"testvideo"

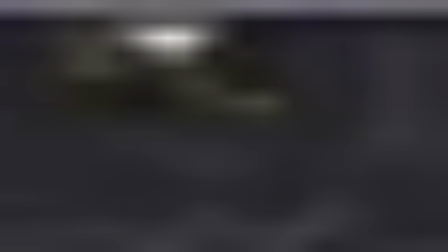So let's look at some more post effects, and we will start with the lens distortion as it's the simplest here. So let me drop down, not a node. Let me drop down the lens distortion node.
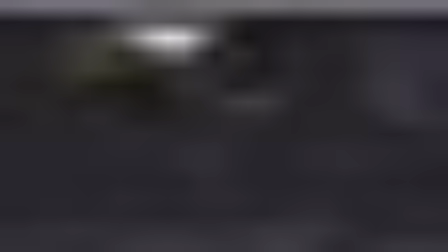And this simulates the subtle bend at the edges of the lens. And it, again, it's an artistic choice, which is mostly evident on wide angle lenses. Now, the reason I say it's an artistic choice is
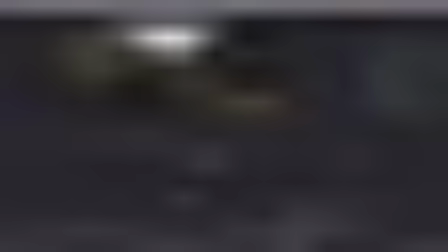because a lot of photographers and filmmakers remove this from their footage or their photos. So you can choose to add it if you like. Let me just drop this in.
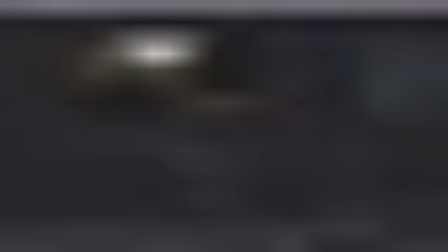And the option I'm looking for here, if we go to the right-hand side, is the PF track within the lens distortion model. Now, it's currently set to undistort, and that's, of course, because generally, that's what people want to do.
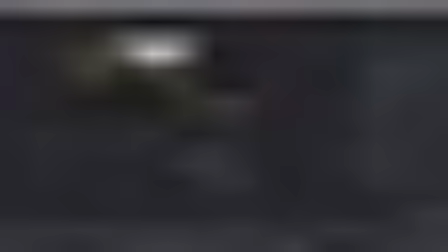But in our case, we want to distort this. And now we can use some of these options here just to bend this in.
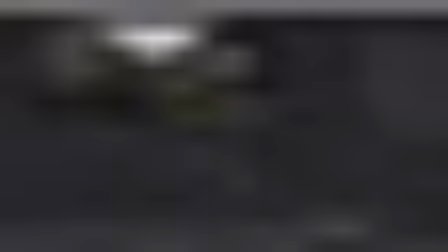Awesome. Afterwards, we would need to crop this. So if you were planning on doing this
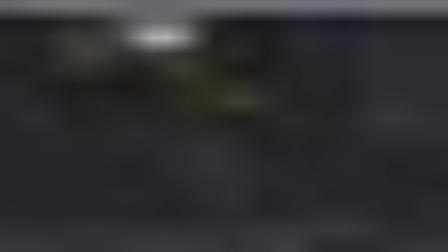to your final image, you would need to render
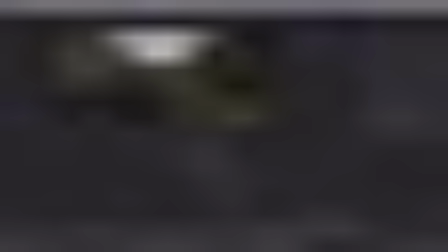a little bit bigger than what you need to take into account this cropping here. So now you can see we do get a subtle bend around the base. Let me just turn that on and off so you can see this guy here.
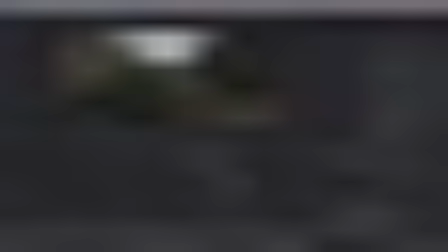And you get this subtle warping at the edges of the frame. So at Axis, we use this, depending on the project, we did use it to great effect on Project Overdrive for Riot.
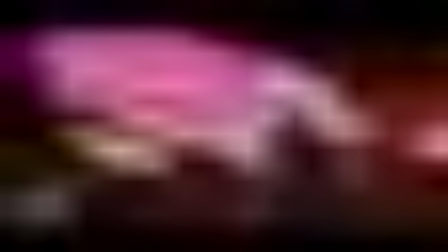And that's because a lot of these scenes were in the anime style and in the futuristic cyberpunk style.
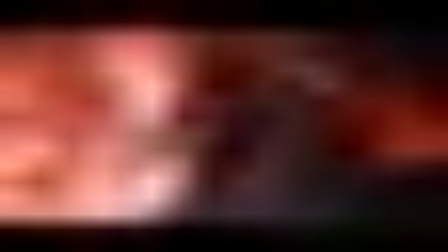So it made sense to add a kind of comic book cyberpunk feel on top of what we had already.
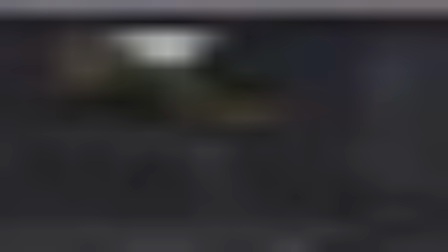Okay, so next up is film grain. And again, we have a very simple node. I can just drop this in. Film grain. And I'll just add this here. Let me remove the lens distortion.
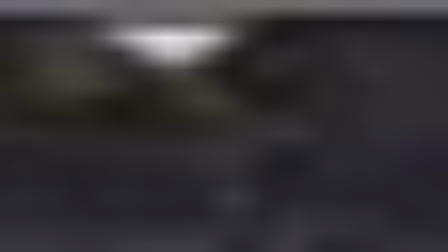And you can see it comes in very heavy. So we can control this by using or changing the size.
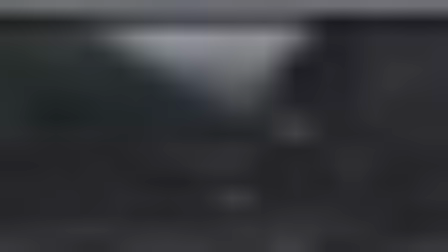We can make it quite small. And we can also reduce the strength.
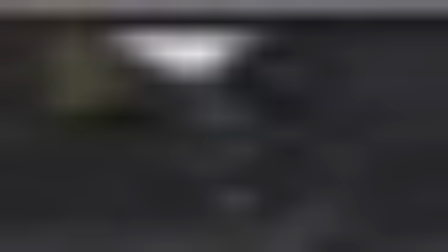Ideally, what would happen is you would have a good reference for what it was that you're trying to achieve.
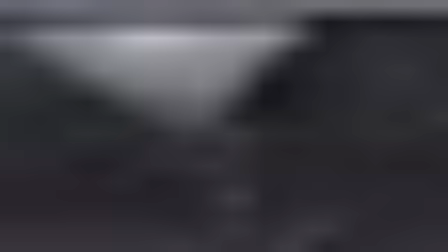But between the size and the strength, that gets you most of the way there. And then the roughness just increases the contrast, but we don't need this. The other thing to bear in mind is we can time lock this.
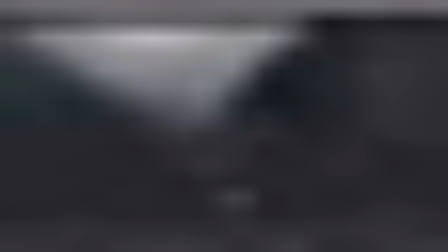So what normally happens if I go through the time slider here is you can see the noise changes, and that is what should happen. But if we time lock this, then everything is stuck to the same frame, but we don't necessarily want that because it's not realistic.
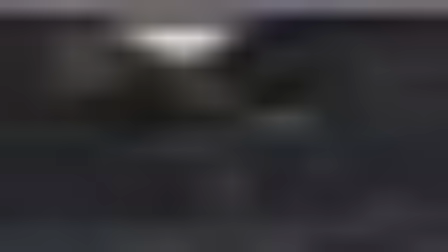Okay, so that's the film grain, quite a quick one. And next up, we'll take a look at chromatic aberration.
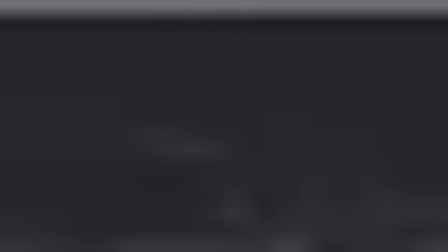Now, Michael Vorberg, the guy that we were talking about previously, who was kind enough to pass over his lens flares, also has a chromatic aberration that we can use. So let me go to this X Chroma Fuse and drop this in.
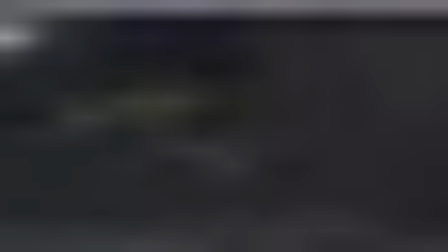And this does a couple of things. It introduces chromatic aberration at the edges here.
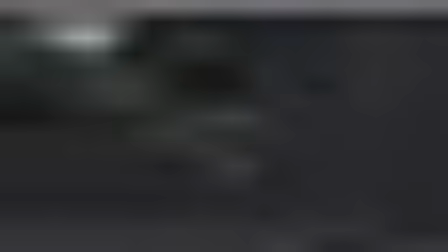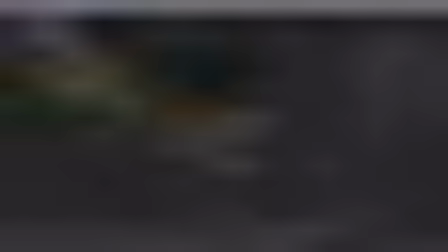And it also lets us add a little bit of distortion to the frame in general.
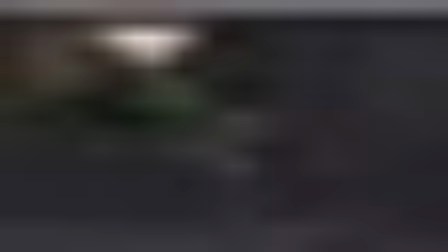So it's quite a sophisticated plugin.